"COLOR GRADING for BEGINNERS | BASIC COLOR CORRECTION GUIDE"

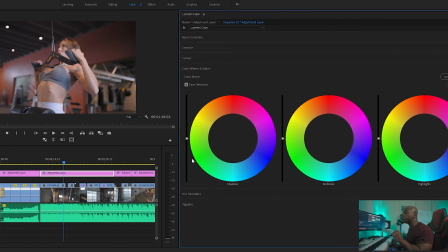248s
When we go down, you'll see the color wheels and match, okay? In here, you can actually go to your specific levels, your shadows, midtones, and highlights, and you can make little adjustments. So say for instance, if I want to raise my shadows, I can do that here, but I can also adjust like the tone and the colors that are going to be in the shadows. So say for instance,
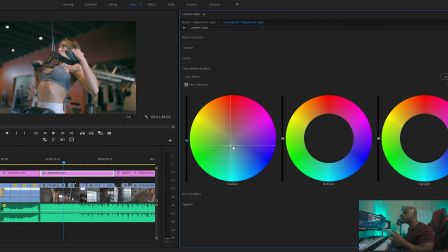266s
we have this little green tint. You can always do this to kind of change the atmosphere of your edit. If you want it to be more light and bright, you can do that. If you want to have a more moody, the Matrix kind of look, this is, you know, where you can actually do those those type of edits, especially if you're shooting in a log profile.
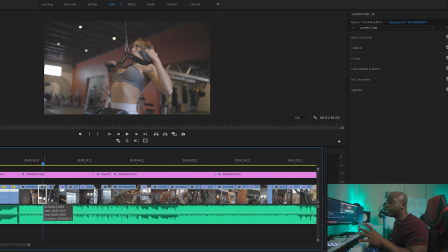281s
So I'm gonna mute my track with the color grading in, and I'm actually just gonna select this here clip.
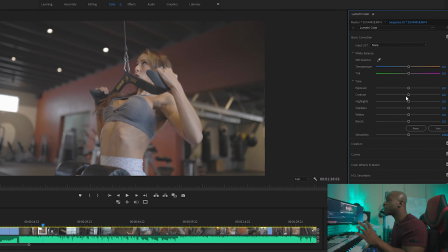286s
So how would I go about color grading this clip, okay? So very first thing I'm gonna do is I'm gonna work on the correction, okay? So the very first thing I'm gonna do is I'm gonna start working on my darks, all right? I'm just gonna show you the easy way to color grade. I start with my basic color correction, and I try to bring some of the colors back to life in the contrast and also through the blacks,
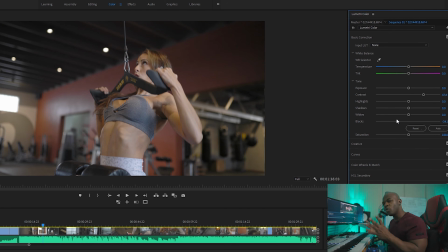305s
because I know it's like really gray, and when I can see that the blacks are like turning into something, now I can kind of like see that it's coming to life. From there, I'm gonna bring some of my exposure up, and the reason why is because once I darken those blacks and I darken those shadows, I'm losing color.
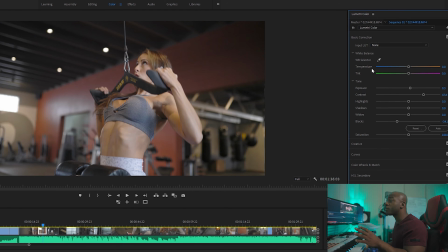319s
I mean, already with C-Log, it's already looking pretty good. From there, I'm just gonna lower my highlights. I'm gonna probably increase that exposure a little bit more, increase that contrast, gonna darken those blacks a little bit more. What I wanna do next is like add more life back into the footage too, so I'm gonna increase that saturation up to about 114.
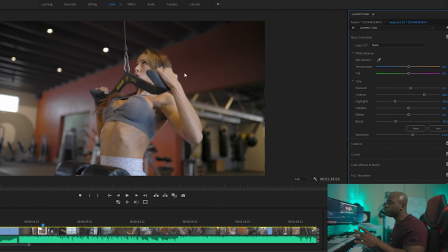337s
So that's the before and after so far. Again, you can see these yellow tones in here, and we're gonna get to the curves in a minute. And for my tint, I'm just gonna go to about 4. And little micro adjustments like this can actually do a lot to your edits. So you don't really have to make a big adjustment, but you just have to bring everything back in that color correction,
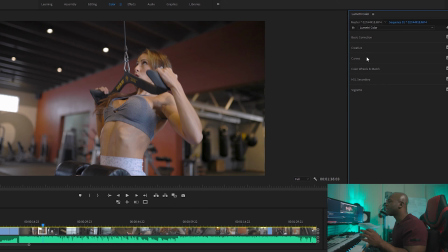355s
and then you can start, manipulating colors individually if you want to. I like to go to curves because I like to, kind of make an S-curve in a sense.
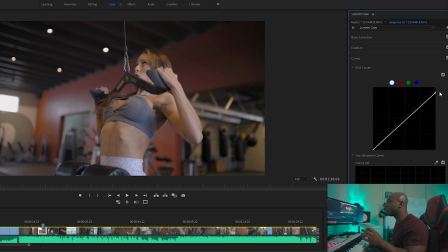362s
I'm gonna bring those highlights down to about here. I'm gonna darken those shadows a little bit more. I'm gonna bring them up though. Then I'm gonna make sure, I can see like, oh, all right, what is it gonna look like? And so far, it's not a big change, but what I've done is kind of diffuse her skin a little bit. It's a really subtle change that you may see, you may not see, but I can see it on my screen for sure.
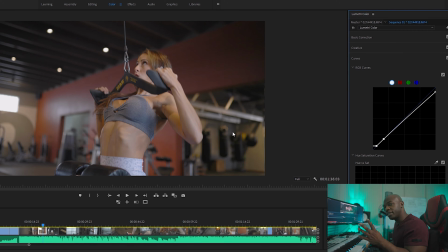382s
The other thing I'm gonna do is I'm gonna look at colors that I don't like, all right? I'm gonna look at colors in here that's like, yo, why is this here? This is disgusting and I hate it. The main color I see that I really wanted to change in this edit was the yellow. What's cool about this is that you can always pinpoint where you want to change it.
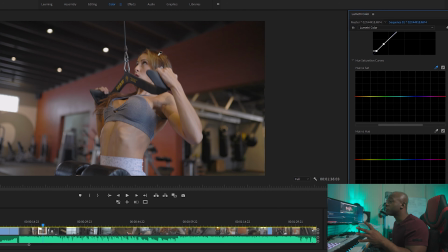398s
So say for instance, you're like, oh, I want to change the hue and saturation of the hair, like in this area, you can just click that. What happens here is wherever you click with this here drop tool, you actually get those colors there. So now I can make this, hue saturation work here, and you'll see that if I raise it, her hair gets very yellow.
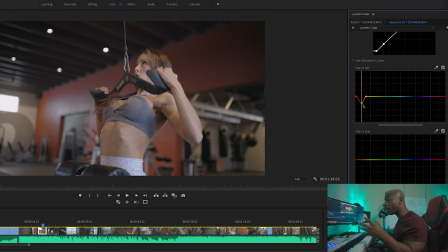417s
And if I lower it, it actually desaturates it. So I could have gone about this edit that way too, but I didn't want to do that. I wanted to change this color completely. So I go down here to hue versus hue. What's cool about that is I can do the same thing.
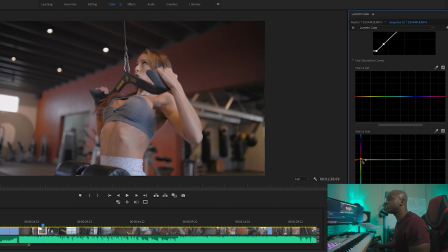430s
I can go to that hair, I can pinpoint that, and now I can begin to adjust the actual, yellows in the hair. So now it's not as yellow. I mean, hopefully you can see that subtle change. It is a very subtle change, but now that yellow, like say for instance right here and in her hair, you don't see the yellow tone just popping out.
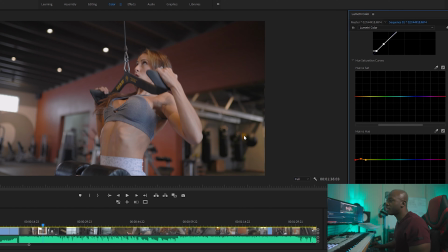449s
You can also see the change in yellow in the background of the footage here. It's not as yellow. And again, I did this because of the tungsten tone of the lights that were really being cast into this gem, and I really hated it. And I was like, okay, I have to shoot this in a log format, because the colors in here are ugly, okay? I'm sorry, Jim, this Jim here, I'm so sorry if you're watching this, but the colors did not mesh well, okay?
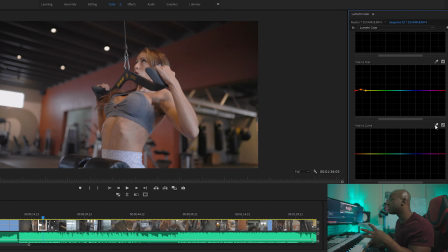473s
If I scroll down, you'll see things like hue and luma, so you can change the luminance of certain things. So I'll hit her skin with the luminance. What's cool about that is you can really, really brighten someone's skin, make it look very unnatural, or you can really darken the skin.
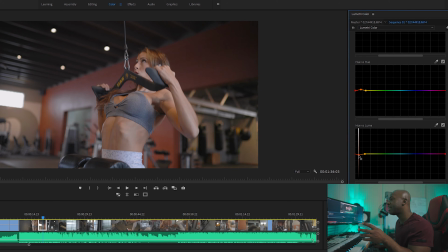486s
But if you push it too hard, you'll start to see artifacts. So you wanna bring that back up. And I can if I wanted to darken her skin, I could have, but I really didn't care about that. Like I wanted it to still look like, her.
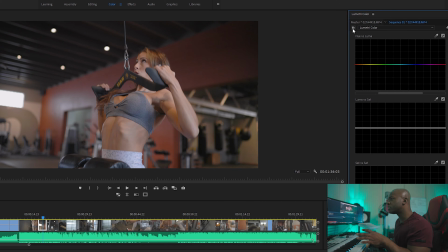496s
So for this part, that's pretty much what I would do with this color grade. So there you go, that's your before and that's your after. I didn't want to do much with it. I wanted to still, like I say, make it look natural, but at the same time I wanted to bring all those colors back, and that's how you do it. Like the main thing you need to do is just focus on getting your color correction right. That is the first step. So let's do another clip that's in this edit. Let's do another clip. We're going to another room of the gym, all right?
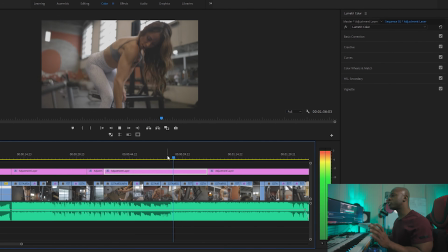519s
You can see that it's really flat, and I wanted to make sure it wasn't overexposed because of the windows back here.
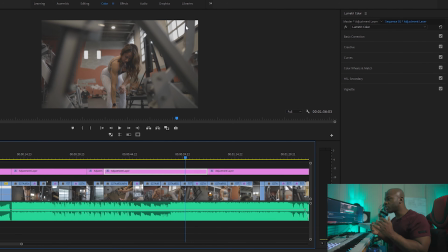525s
It was just really bright out there, and it was just like good. The natural light that was coming in looked beautiful, but I still wanted to have more control over the edit. So what I would do here, so I'm gonna go back to this clip here. This is gonna be my primary clip.
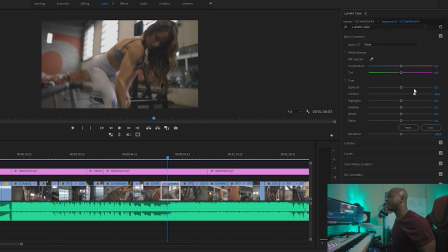538s
We're gonna go about this the same way. What I'm gonna first do, I'm gonna go contrast, good. So as I'm seeing the contrast, the way it's looking, I'm like, all right, I'm underexposed.
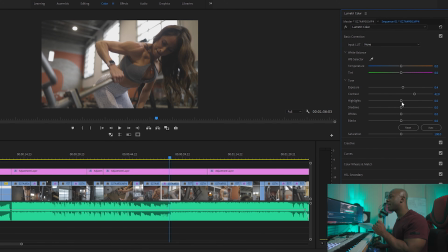546s
So I'm gonna go to the exposure, great. I can grab the highlights here, bring those down, great. If I want to, in this case, I can actually, darken this, get those blacks back, and that's what we have so far, okay? The other thing I'm gonna do, and I wanted to show you this because it's different than the other one, I'm gonna bring these up.
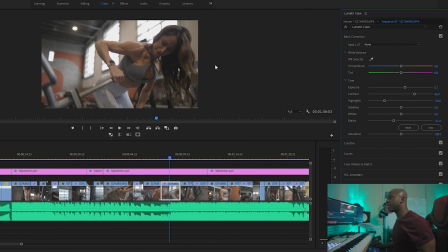563s
I'm gonna bring the exposure up because I still wanna be able to see her, okay? So there we go, we can see her, that is the before, that is the after.
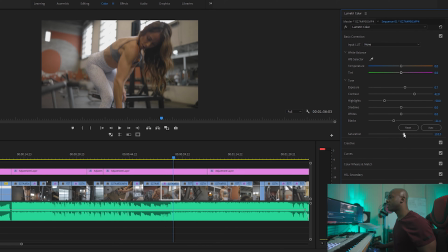571s
But now let's bring that saturation in, okay, cool. So we're making progress here. I'm gonna bring some of that contrast back in. I'm gonna darken the blacks again to bring it back to life. I'm gonna bring the exposure up again. So now I'm just looking at this and I'm like, you know, is that where I wanted to go? And so far, yes.
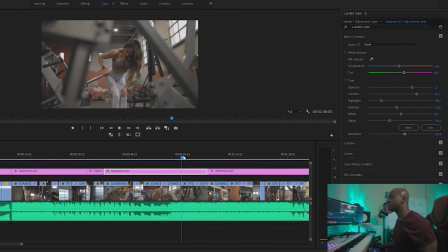587s
What I wanna also do is, let me go back to the clip. So what I'm gonna do here is I'm also looking at the shadows.
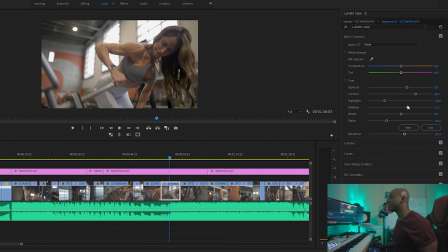593s
So I'm gonna bring this back down. Looking at the shadows, gonna bring those shadows up. What we have now is a nice before and after. I don't like the yellow still, so I'm gonna go down to the curves. I'm gonna bring some of those highlights down in the curves right here, and you can see that that's getting darker now. And I'm gonna also work on here. I'm gonna create that S curve there.
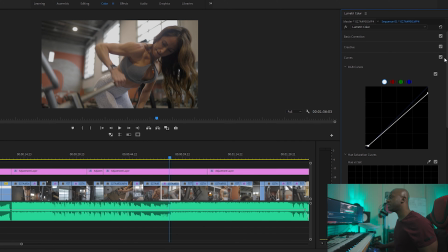612s
And what we still have good before and after, you can see like just from the curve section what has happened, okay? Beautiful. So I'm gonna go here now, I'm gonna bring that up right about there. Again, from the curves just alone, it's a necessary change, because now I'm looking at her leggings and I'm looking at just different things.
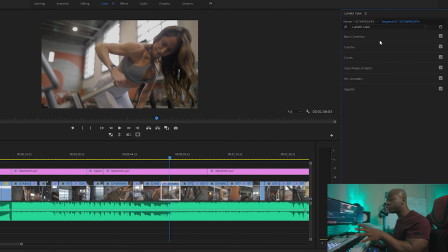632s
It's not overexposed, okay? And that is the beauty in shooting in 10-bit log, C-Log especially.
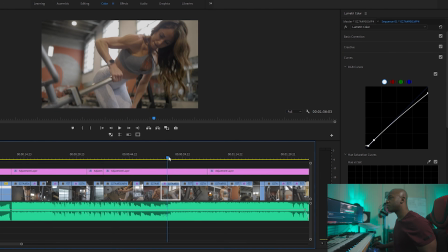637s
So right now, that is my before and after. Let's look throughout this clip. And now I'm looking at the clip and I see a little yellow in her hair that I don't like.
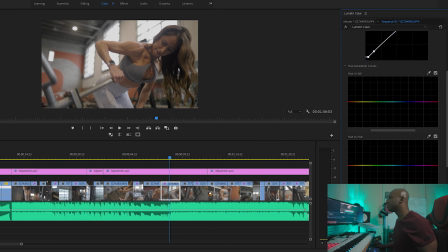645s
So I'm gonna do like I did before. I'm actually gonna go down here, gonna look at hue and hue. I'm gonna do that drop tool. I'm gonna drop it right on her hair. And what I'm gonna do is just a subtle raise in that tone. I just wanna bring that up a little bit, not too much, because I'm trying to match this. This was a big theme here.
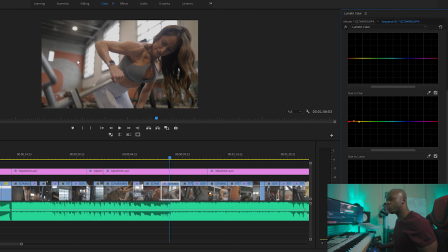662s
It's like right over here where the 5 is, that paint, that real clay kind of tone paint. I wanted that to kind of match the entire edit, because all the walls are painted that way. So I really wanted to set the atmosphere even in the color grade, okay?
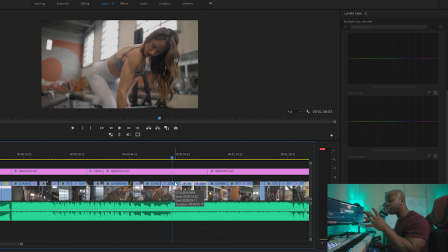675s
What's cool about that is when you figure out your look and your whatever, you've kind of created your own LUT. And what I like to do is create an adjustment layer and actually copy and paste that to the adjustment layer to, you know, pretty much stretch across the edit. And that is the reason why you see the adjustment layer right here. What I'm gonna do now is just, you know, I've copied and pasted it here.
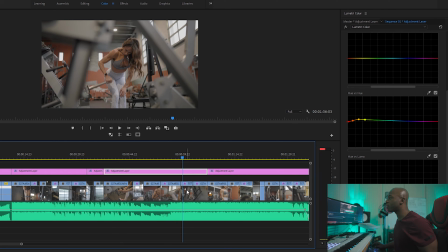693s
Now you can see that it's all here. Let's look at the before and after right here. That is the before, that is the after. The only adjustment I'd make on this clip is I'd actually bring up the exposure. We have plenty of room in the exposure.
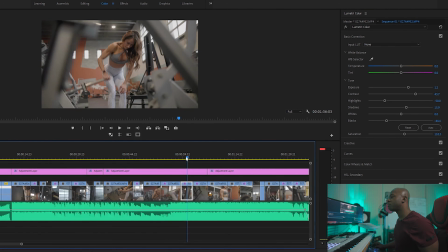705s
I'm just gonna bring that up a little bit, and there you go. You have a beautiful clip, boom, and it seamlessly flows in.
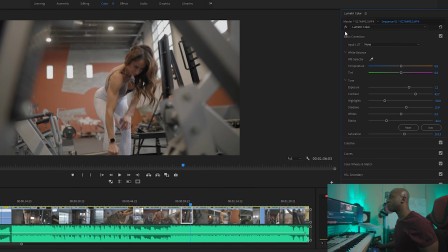711s
The colors look amazing. Let me bring this down so you can see it even better. That's the before, that's the after.
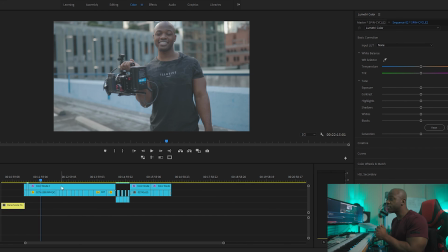716s
Before, after, okay? All right, so let's keep it going. Now I have more C-Log footage, and this is C-Log footage from the Canon R6 review. And I figured it'd be good to go through just because of it's a different environment. We're in bright sunlight. Just wanted to show you what it would look like.
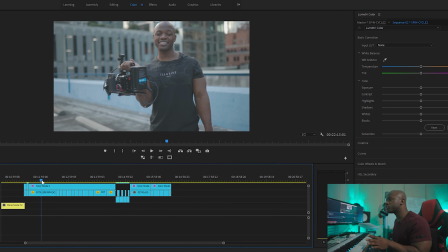730s
So in this clip, I would still go, you know, with the same approach, all right? So I'm gonna scroll just so I can get a good frame that I'm okay with.
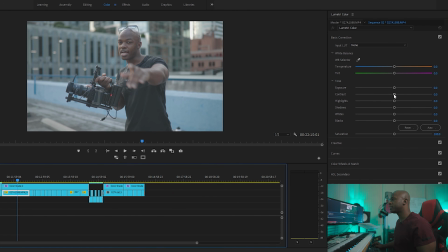736s
I'll go with that one, okay? So same approach. I'd increase that contrast, okay, just to bring it a little bit back to life. I'm gonna darken those blacks yet again.